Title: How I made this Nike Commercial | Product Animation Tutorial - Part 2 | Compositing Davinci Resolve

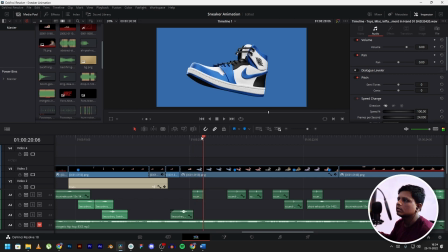(16:34)
So over here, this is a snap. When the color changes, it snaps.
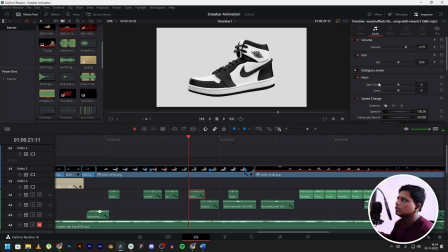(16:40)
Now the snaps were quite repeating, so what I did was sometimes reverse the snaps or sped it up a little bit.
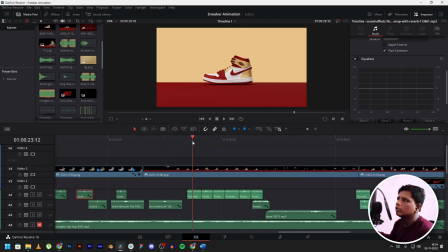(16:51)
And swoosh effect, swoosh effect. For this part, I had to find a footstep sound effect, and that's what I did.
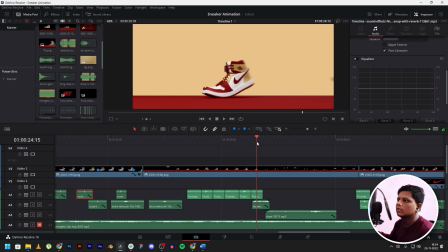(17:01)
These are footsteps. I made sure to match it with my animation. The skateboard sound effect was quite hard to find,
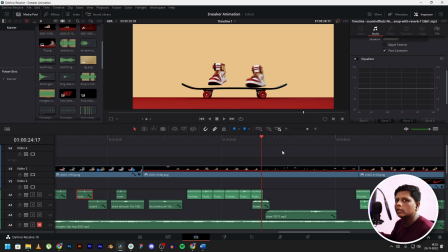(17:13)
since most of them were just sound effect of the wheel of the skateboard running across the road, but that's not what I wanted. So after a lot of research, I found a skateboard in a park sound effect, and that's what I'm using over here.
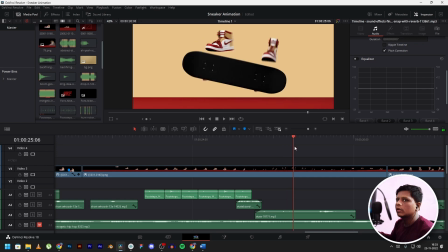(17:29)
Then I found a kickflip sound effect. That's what I'm using over here.
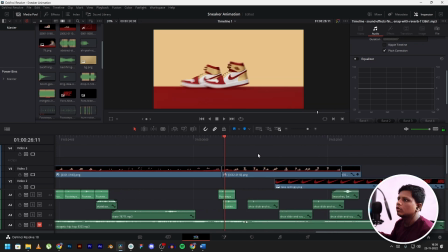(17:34)
It's all about matching it with your shot. Over here, what we are doing is again the footsteps,
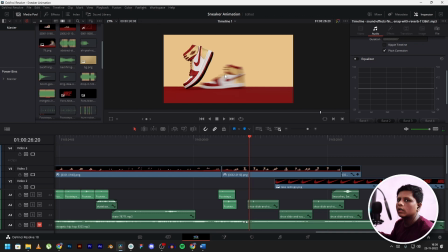(17:43)
and again this here was quite hard to find because no one has a moonwalk sound effect. So I found a shoe sliding on the floor and then timed it with my animation.
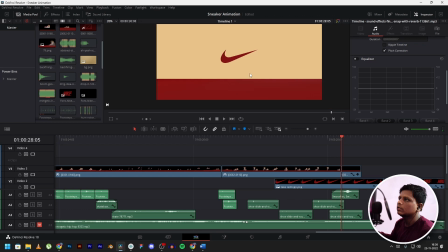(17:59)
And as for this part over here, this was kind of looking weird.
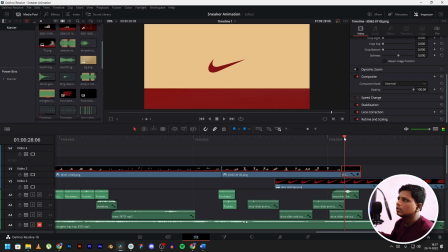(18:05)
So what I did was I keyframed it to move it out of the frame
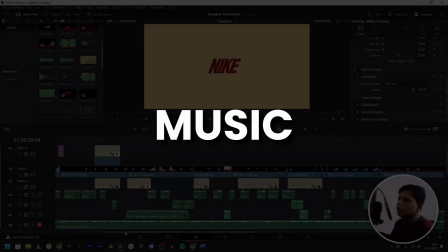(18:15)
and added a swoosh sound effect at the end. Now moving on to the music, we only have 30 seconds over here.
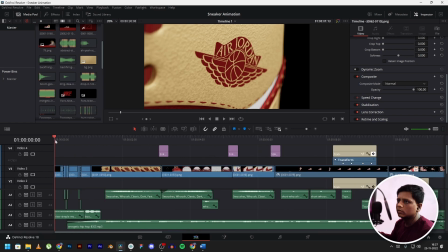(18:23)
Since the beginning part was already heavy with sound effects,
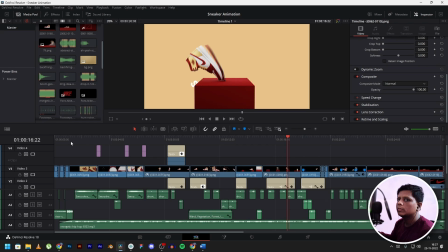(18:26)
I started the music over here and I went through the music many times until I found the right spot.
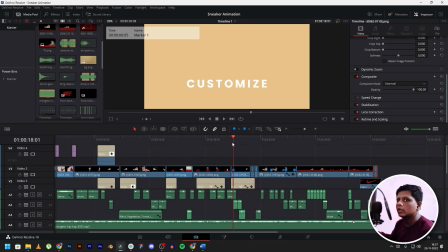(18:34)
Over here, in most of the musics that you will find, there is always a part where the beat drops, and that's what I like to use at the ending of the video. Not the complete end, but like the second last portion of the video.
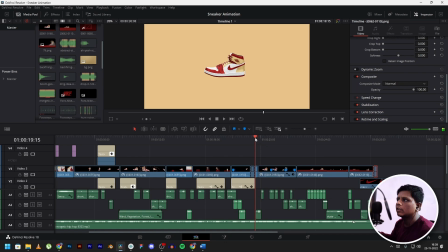(18:52)
So over here, as you can see, this is the beat part and I have kept it, and then you can fade it a little bit by using the slider.
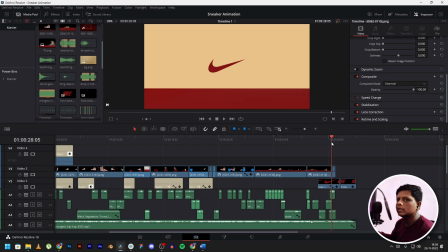(19:00)
So it's gently fading out while the animation is ending. You can do that for the beginning as well.
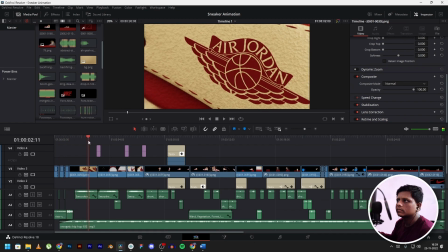(19:08)
It can gently fade in, so it does not sound abrupt directly.
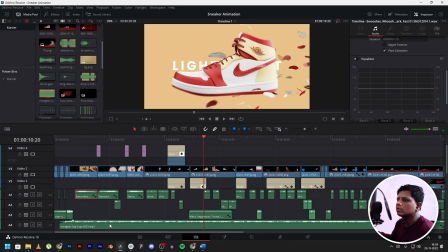(19:18)
And after that, make sure your music is not too loud. As you can see, I have reduced it to -10 over here. And same with the sound effects, they do not need to be too loud. They need to be subtle so that your viewer notices them subconsciously.
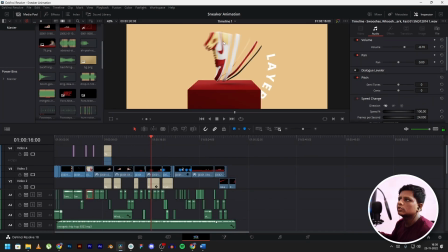(19:33)
After everything, I still felt like the shots were not looking that great, as you can see over here.
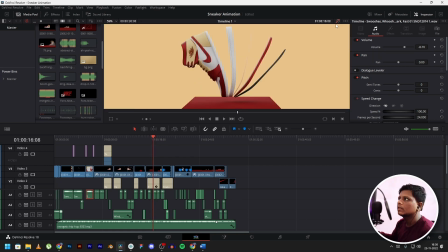(19:40)
This was before color correction. So after color correcting, this is what it looks like.
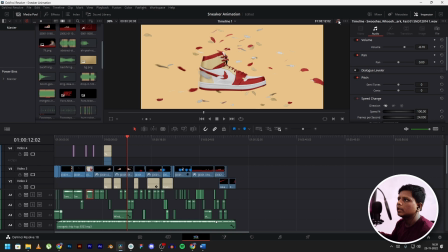(19:46)
As you can see over here, it looks a little bit dull, but after color correcting, it pops out a little bit.
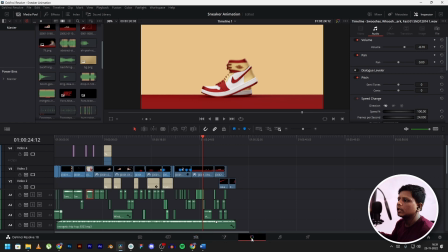(19:53)
So you can do that from over here in the color tab. I'm not an expert in color correcting or color grading.
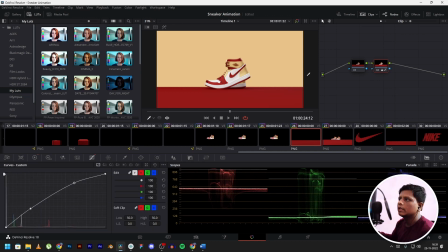(20:00)
I adjusted the curves a little bit, that's all I did, and increased a little bit of saturation and contrast. Then I applied those color correction to every clip, and after that, this is what it looks like.
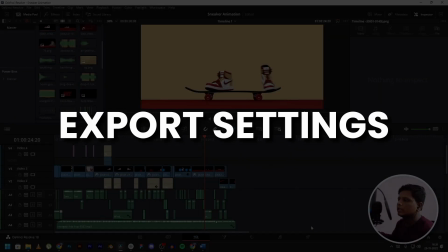(20:15)
And as for the export settings, these are the export settings.
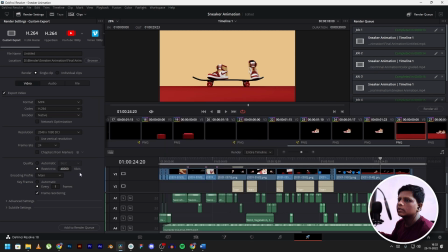(20:20)
I'm using 48,000 kbps. The same settings as per the project settings. Add them to render queue and then hit render all.
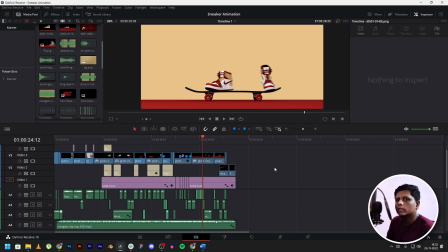(20:28)
So now that we have edited the entire animation in Davinci Resolve, let's compare the before and after.